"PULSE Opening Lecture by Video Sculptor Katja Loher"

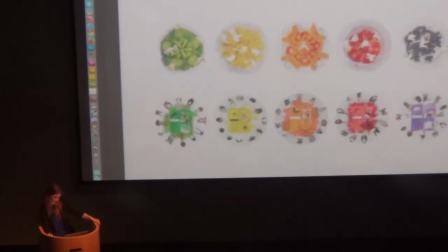(28:56)
You can see that upstairs. Here you can see, again, the color spectrum. I worked in a sort of kaleidoscopic ways with vegetables and fruits, not how they taste, but how they look. and make this green, yellow, orange, red, purple dish.
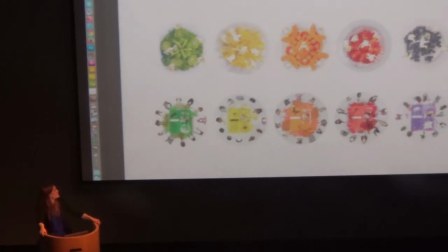(29:16)
And on top of it, a choreography with dancers. And on the one of tomorrow, the play of tomorrow, you will see upstairs the dancers are actually just sitting there and looking what used to be in the past.
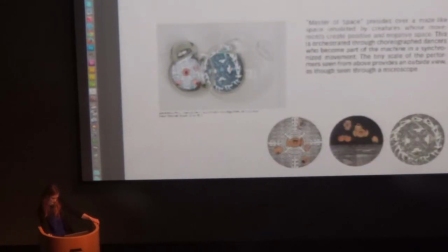(29:36)
That's the Philip Glass bubble. Here I'm showing you backstage.
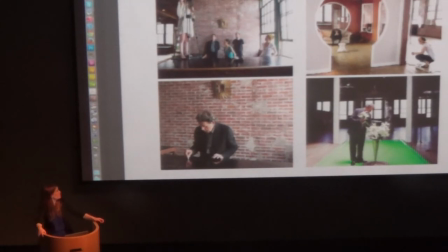(29:44)
It's an important thing. I always think we're actually now making a book from my last 10 years and we put a lot of backstage in it because the process of these works is very important to see because the final work you see
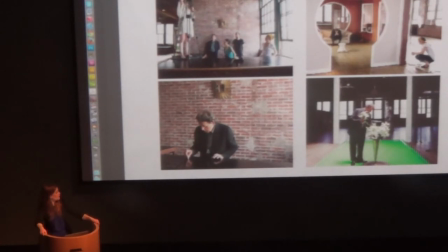(29:58)
you can tell there's a lot going on to get to this point but I think the process is very important to see. Here this is the shooting with Philip Glass in a building in New York.
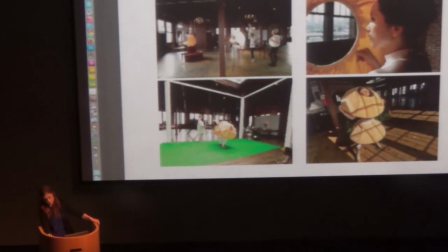(30:14)
That's another backstage view with the complex costumes in the same space.
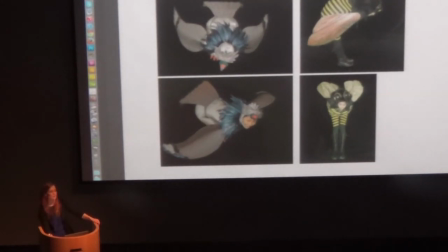(30:20)
Here you can see the bee and the pigeon in the costume.
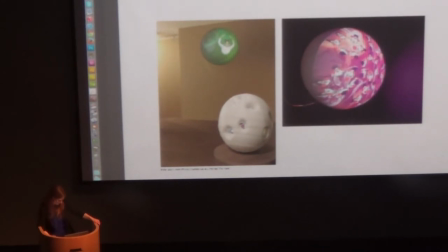(30:29)
There's another body of work that's called Video Planet. You will see five of them upstairs. They are projections on spheres in different sizes. Sometimes I compose entire universes with these spheres,
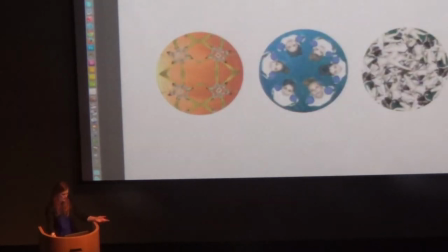(30:47)
constellations, and there are many different video planets.
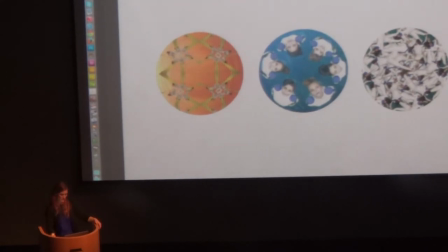(30:54)
In this case,
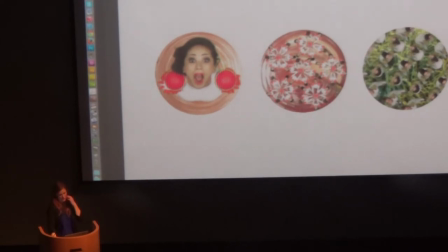(30:55)
the RGB planet also features these kaleidoscopic multiplications of dancers.
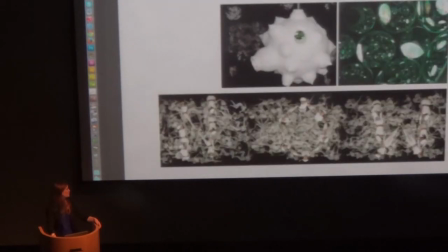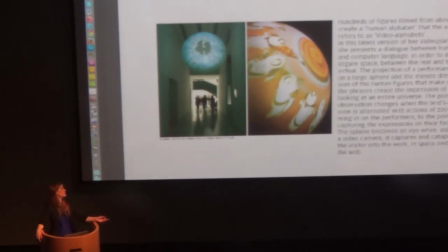(31:08)
That was the first video planet that was showing at the Maxi Museum in Rome. It was an important work that was in the entrance of the opening of the museum. And it's a dialogue between a robot and a human.
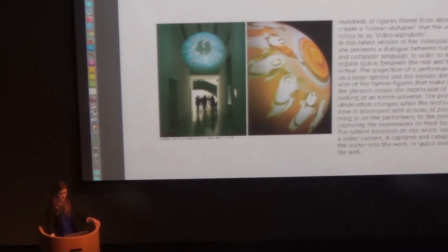(31:23)
So again, a robot and a human that tried to talk to another. Upstairs, you can see five planets.
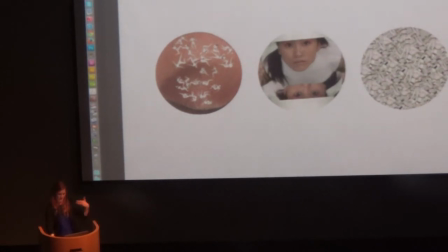(31:30)
So you have the three-dimensional shape of it. Again, what is also very important, working with the bird's view, as you can see here, the close-up, so that you can actually have, really see it's a human being and you have a zoom in and you have a closer approach to this individual dancer.
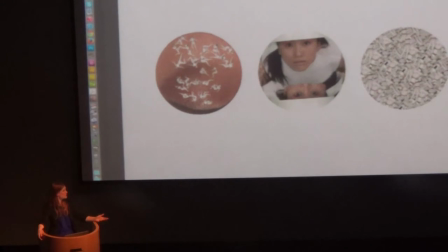(31:50)
You can see how she feels, her emotions, and then the contrast of it on the right of it, where it becomes the multiplication of the dancers becomes something else.
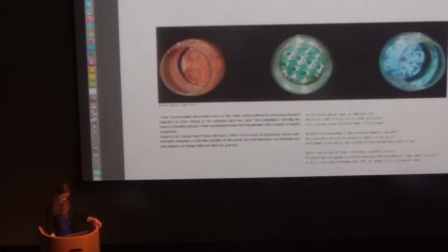(32:02)
The individual disappears in the group. I think maybe, I'm going,
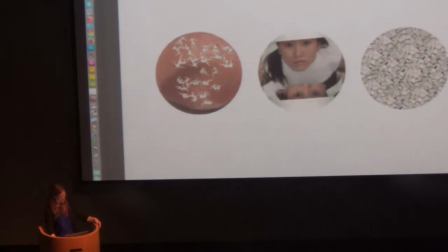(32:11)
there's many more works and I think I probably talked enough. And I let you ask questions, but I maybe just quickly go through.
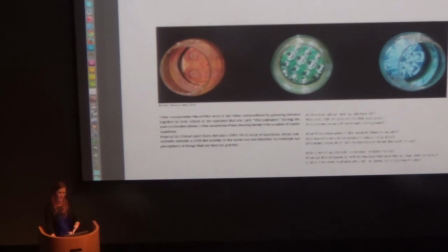(32:23)
There's also series of work that I did of like, daily life objects that become video sculptures like cups, vases, this kind of thing. Again, with the idea that you can really live with that. You can have that in your house.
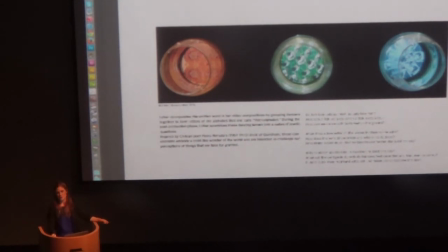(32:39)
And the idea to make objects alive. Like with video sculptures, we can put stories inside objects. So I think it's a very exciting media to use. That's the vase.
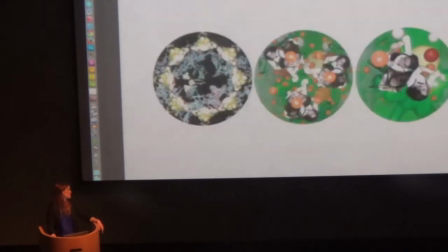(32:56)
That's the globe.
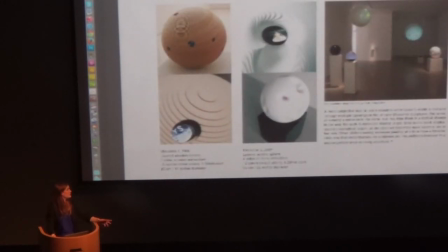(33:00)
That's a whole other body of work that I collaborated with an architect.
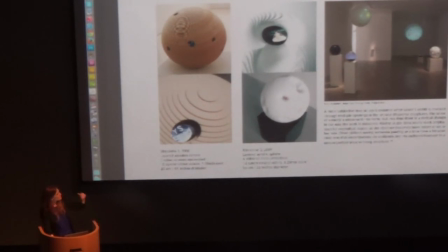(33:05)
They're called mini-verses, they're built with layers, layers of material like architectural model and again, they reveal video inside the openings, they're sort of really the microcosmos. It's a beautiful series that we did years ago.
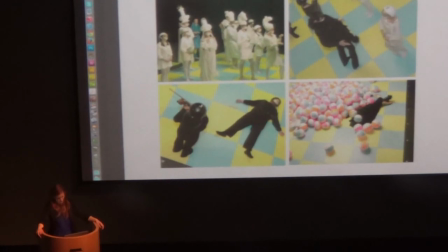(33:24)
So the chess, also looking at earth from a distance, and I was fascinated by chess because it's a very beautiful metaphorical structure of society.
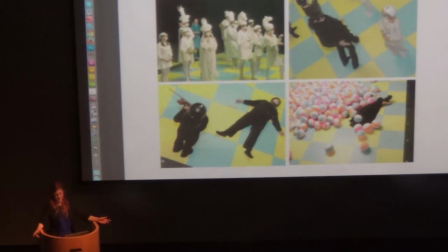(33:41)
So we did this dance with 32 dancers and actors being the chess pieces, the black and the white ones. And here you can see some stills of that. It's a 24-minute piece.
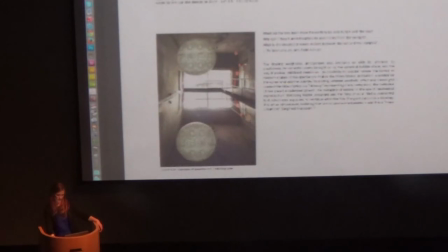(33:58)
There's more video planets.
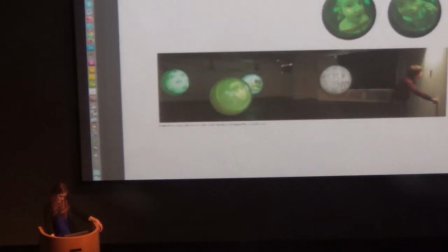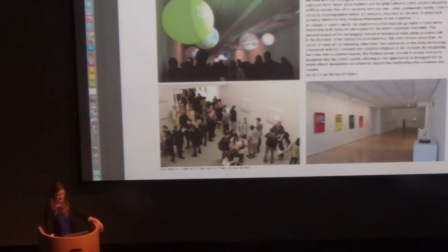(34:06)
Here at the end I have a few exhibition views. This was the C24 gallery that you've mentioned before, the solo show there that was called Bang Bang.
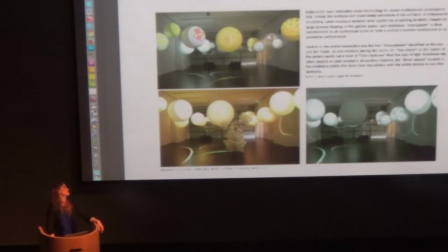(34:16)
This is a museum exhibition at Figue Art Museum, what I mentioned before, that I make entire constellations with this video planet, which you will also see upstairs in a small form, but I composed them in this moment.
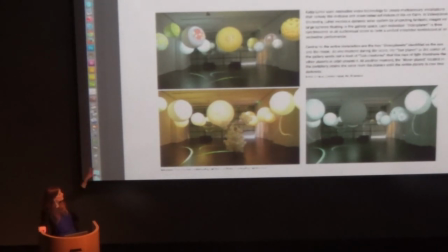(34:32)
There's a moment, in the center there's the sun, somewhere there's the moon, and then there's, I think, a total of 23 video planets, and there's a moment in this, they are all synchronized, and there's a moment in the composition where the sun takes everything over and the entire space becomes light.
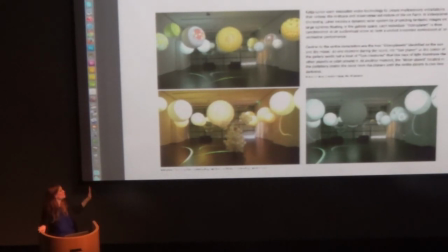(34:51)
There's another moment where the moon becomes night. So these video planets, they form the light, they change the light in the entire space. So that's a thing that I like to work with when it comes to this. And they're really beautiful to experience.
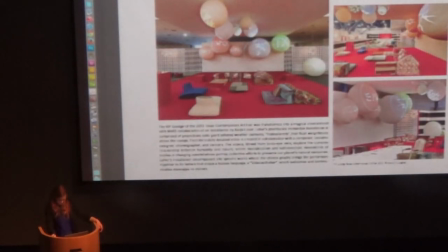(35:09)
So this is a VIP lounge that I did in Houston last year.
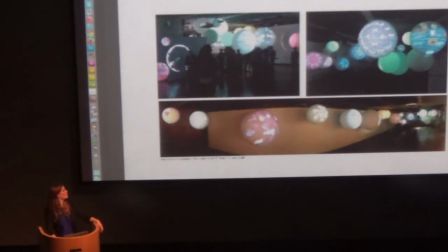(35:20)
This was also a solo show, another museum, video planet constellation in Brazil, in Sao Paulo, in a movie.
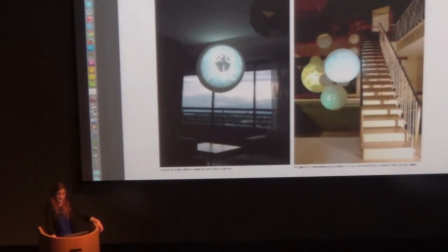(35:32)
Here, that's how video plans can go into private collections. People put them in their houses and live with them. And that's it. That's, I guess, the end of my...